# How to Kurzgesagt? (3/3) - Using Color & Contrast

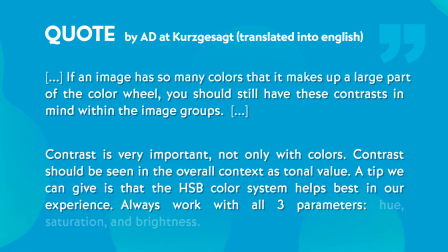519s
Always work with all 3 parameters: hue, saturation, and brightness. So, as we've heard just now, one of the reasons our brains like certain combinations of highly saturated colors so much is because of a concept developed over many years by a lot of artists and researchers. It's called
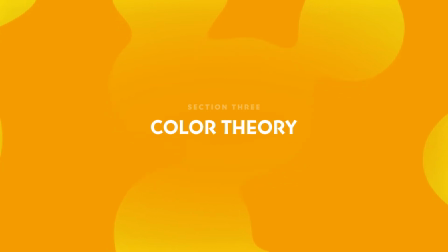color theory. Has many branches and subtopics. The one we've just explored is called color harmony. It defines why certain colors harmonize well together. And this has to do a lot with the psychology behind colors. Our brains are programmed to give certain meaning to specific colors. For example, red is mostly perceived as relatively dangerous and aggressive, while blue calms us down, and sometimes even saddens us. Of course, this is not always true and really depends on the context in which these colors are used. But color theory gives you a basic understanding of how specific colors are usually perceived. The same goes for saturation of colors.
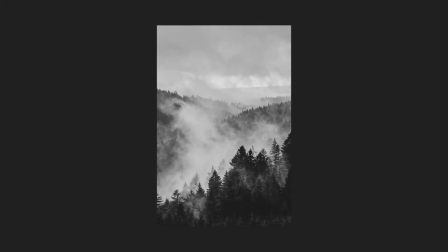585s
If you take away the saturation of an image, you're kinda taking away the fun and joy of it, leaving behind a dull and depressing scene. In some cases, this can be a pretty powerful tool to tell your story. But Kurzgesagt is doing the complete opposite, and still they manage to evoke emotions inside of us, even without lowering the saturation one bit. That's because Kurzgesagt's artists have become masters at using the right colors for their scenes.
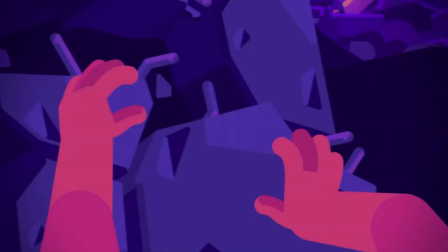611s
As shown in the beginning, Kurzgesagt manages to evoke emotions inside of us purely by using simple colored shapes.
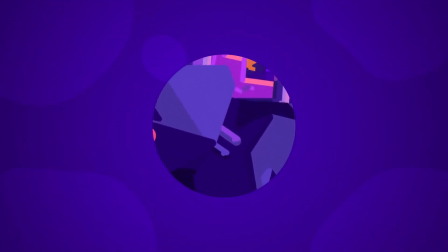617s
Surely this is not fully based on color theory, but also on experience and skill. Nonetheless, knowing the meaning of colors can be a really mighty skill when creating illustrations. So I definitely recommend having a deeper look into that topic. I linked some helpful resources down in the description. Once you have found a reference that fits your idea, you can start picking base colors from it and mix them together to see if that fits your vision. As mentioned near the beginning, Kurzgesagt first creates moods from their references, meaning that they take certain colors and start illustrating rough scenes with those. If the mood of those scenes feels right, they continue by putting together a color palette for the video and use that to create the beautiful videos. Now we have talked a lot about the theoretical stuff, but how do we put this into practice? Well, let's put our pet duck aside and get illustrating.
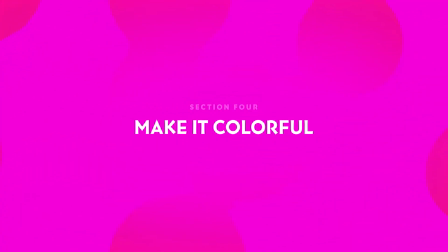In the previous videos, I have already shown you how to create Kurzgesagt-like objects and how to shade them accordingly. Now the last step is to find the right colors. But before we can do that, let's exercise a bit.
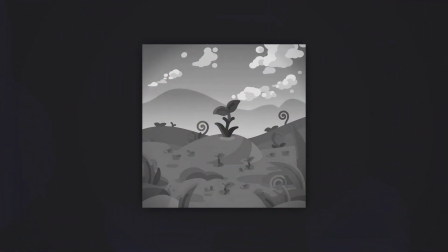689s
Imagine you'd be getting this illustration and should decide what colors to use for it. You don't have to know the exact color for each detail, just some rough ideas. I'm gonna give you 10 seconds to create a color palette in your mind before I'm gonna reveal the result Kurzgesagt came up with. If you need more time, just pause the video. So, let's go!
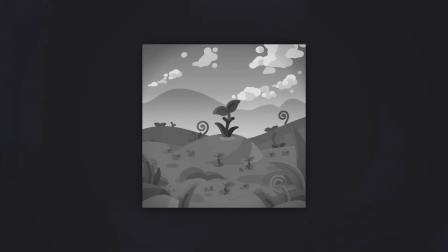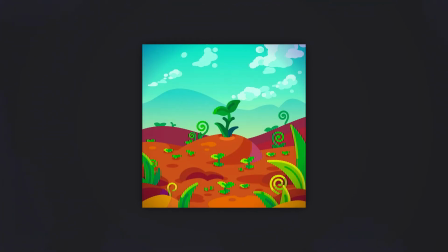719s
Got it? Great! Now this is how Kurzgesagt designed the illustration. They mostly used natural colors like green, brown and blue.
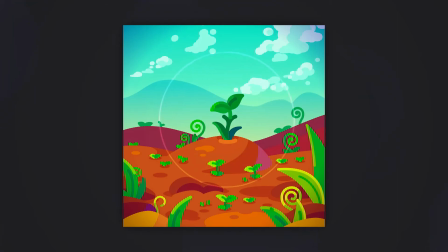727s
The most contrast emerges around the plant in the center due to the contrast in the bright and dark shades. They also use guiding lines to move your eyes towards the center. This is a trick you can keep in mind as well.
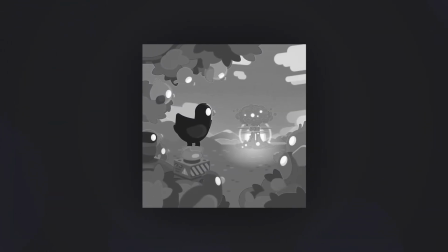739s
Now let's move on to the next image. Ready? Let's go! Amazing! This is Kurzgesagt's result.
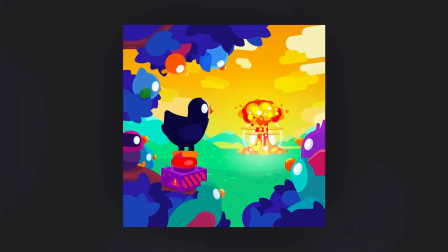756s
Here they used a bunch of red and yellow hues in the explosion and more darkish colors in the surrounding birds and vegetation.